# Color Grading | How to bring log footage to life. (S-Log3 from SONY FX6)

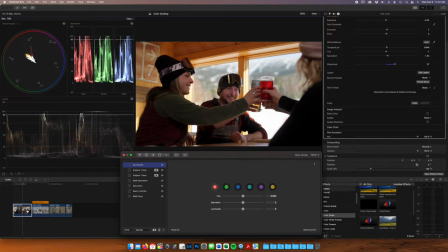[24:16]
And so I think skin tones are a little red here, as well as the wood paneling up here. So we're going to shift red just very ever so slowly to the left and get a nice flattering.
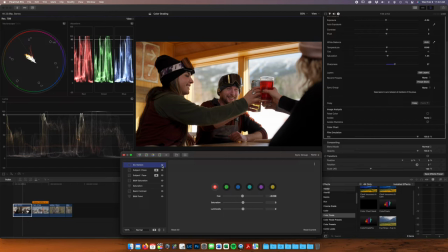[24:31]
And that's introducing more green tones, yellow tones? That is shifting red to yellow. Towards a yellow, okay. So like you can watch it up here on the vectorscope. So that red line, you'll see it. That's shifting yellows to red.
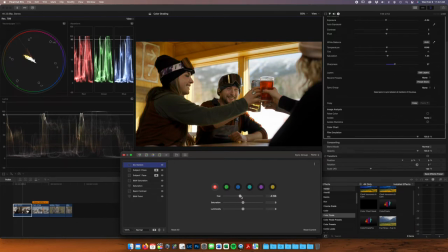[24:49]
That's shifting reds to yellow. Okay. Okay, so yeah, those reds move way into the magenta or way into the yellow range. Okay. That looks pretty good to me. Again, subtleties, right? That is not much of a difference there. A normal person would not see that. But let's say you have a monitor that already has a little bit of a red shift or a little bit of a green shift or something. If that's a little off, and then you put it on a cheap monitor or a TV that has some sort of color shift, it's going to be even more accentuated. So the closer to correct, the better it'll universally please any monitor, right?
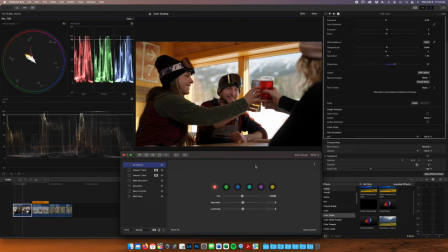[25:26]
Yeah. Okay. So this looks great to me. This is pretty much a finished image. You know, I might do something like add
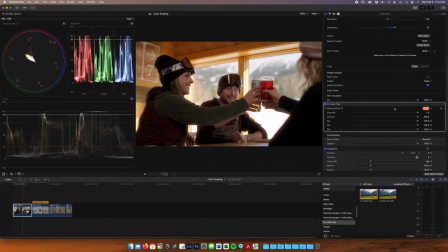[25:40]
a little ProMist filter on here just to sort of soften it up.
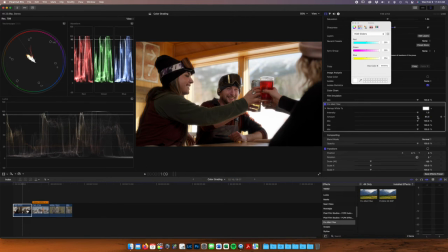[25:47]
And this ProMist filter does what? But this blooms your highlights. I see, yep, okay. So it's like pushing your highlights out from the point where it meets the darker ranges?
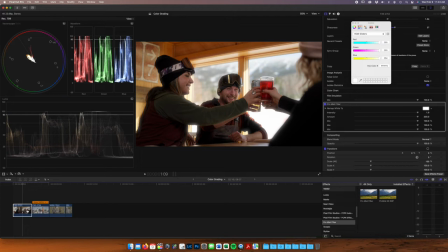[26:00]
Gets that white, gets those highlights to sort of wrap around each of your subject of those darker points, right? That's becoming pretty popular in the industry right now is to shoot with a ProMist filter. And if you didn't shoot with one, this is just a digital recreation of what a ProMist filter would do.
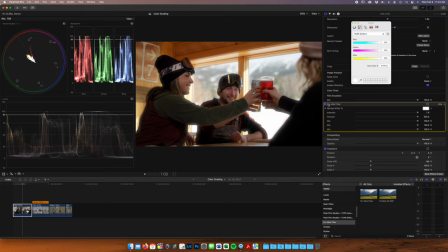[26:18]
Totally. And we picked this up free from Final Cut Bro. Right. Yeah. Shout out to him. Final Cut Bro on YouTube. We'll leave a card somewhere to the video on how he did this, and he gives you a free download if you want to just download it.
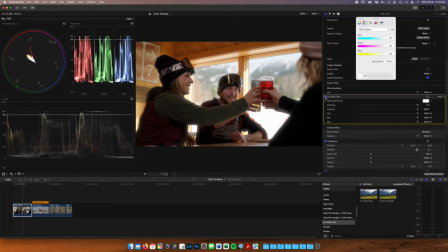[26:34]
Yeah, you can make it yourself or download it. Yeah, so I love, I really kind of like the look of that. We're going to just reset that so it's not as harsh.
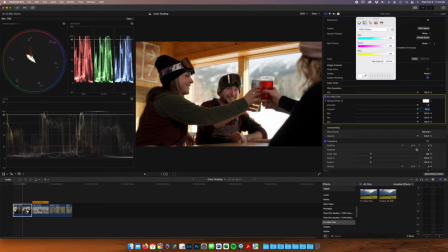[26:49]
and that looks pretty good to me you know nice soft skin tones here those highlights wrap around sort of just makes it a little more warm and inviting right um but yeah i'm i'm really loving the way this looks i think we're going to go back to color finale and i'm going to
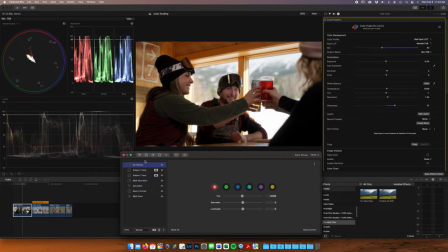[27:07]
do a few more things in my layers panel here. Balancing your image with the right color. I'm not seeing much shift in my mid-tones or shadows.
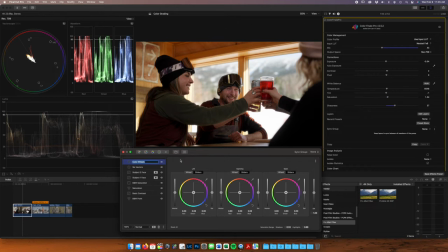[27:21]
Sometimes I'll come into the color wheels here and just sort of shift, just like push colors into particular areas, right, if I want to warm up or cool down an image. but this this is right on point this looks really good so I
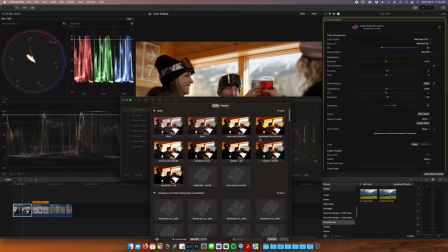[27:39]
think it's time to add a look LUT on top
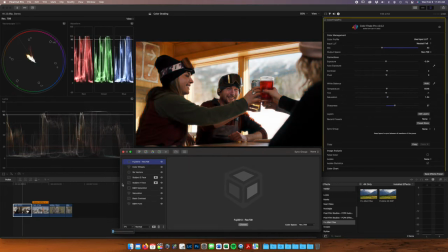[27:47]
and this again is very subtle this is so we used to shoot Fujifilm we've very recently switched to Sony's but I really still like the look of the Fugees and this is a Fuji Direct 709 LUT that I just like to add a little bit,
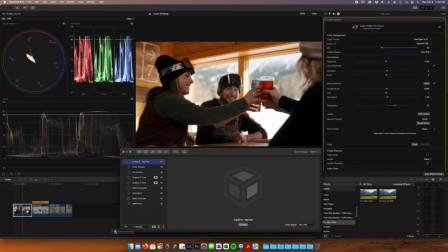[28:07]
10% maybe, and just sort of adds a little blue to the shadows, which I really like, and warms up those skin tones a little bit and adds just a little more contrast.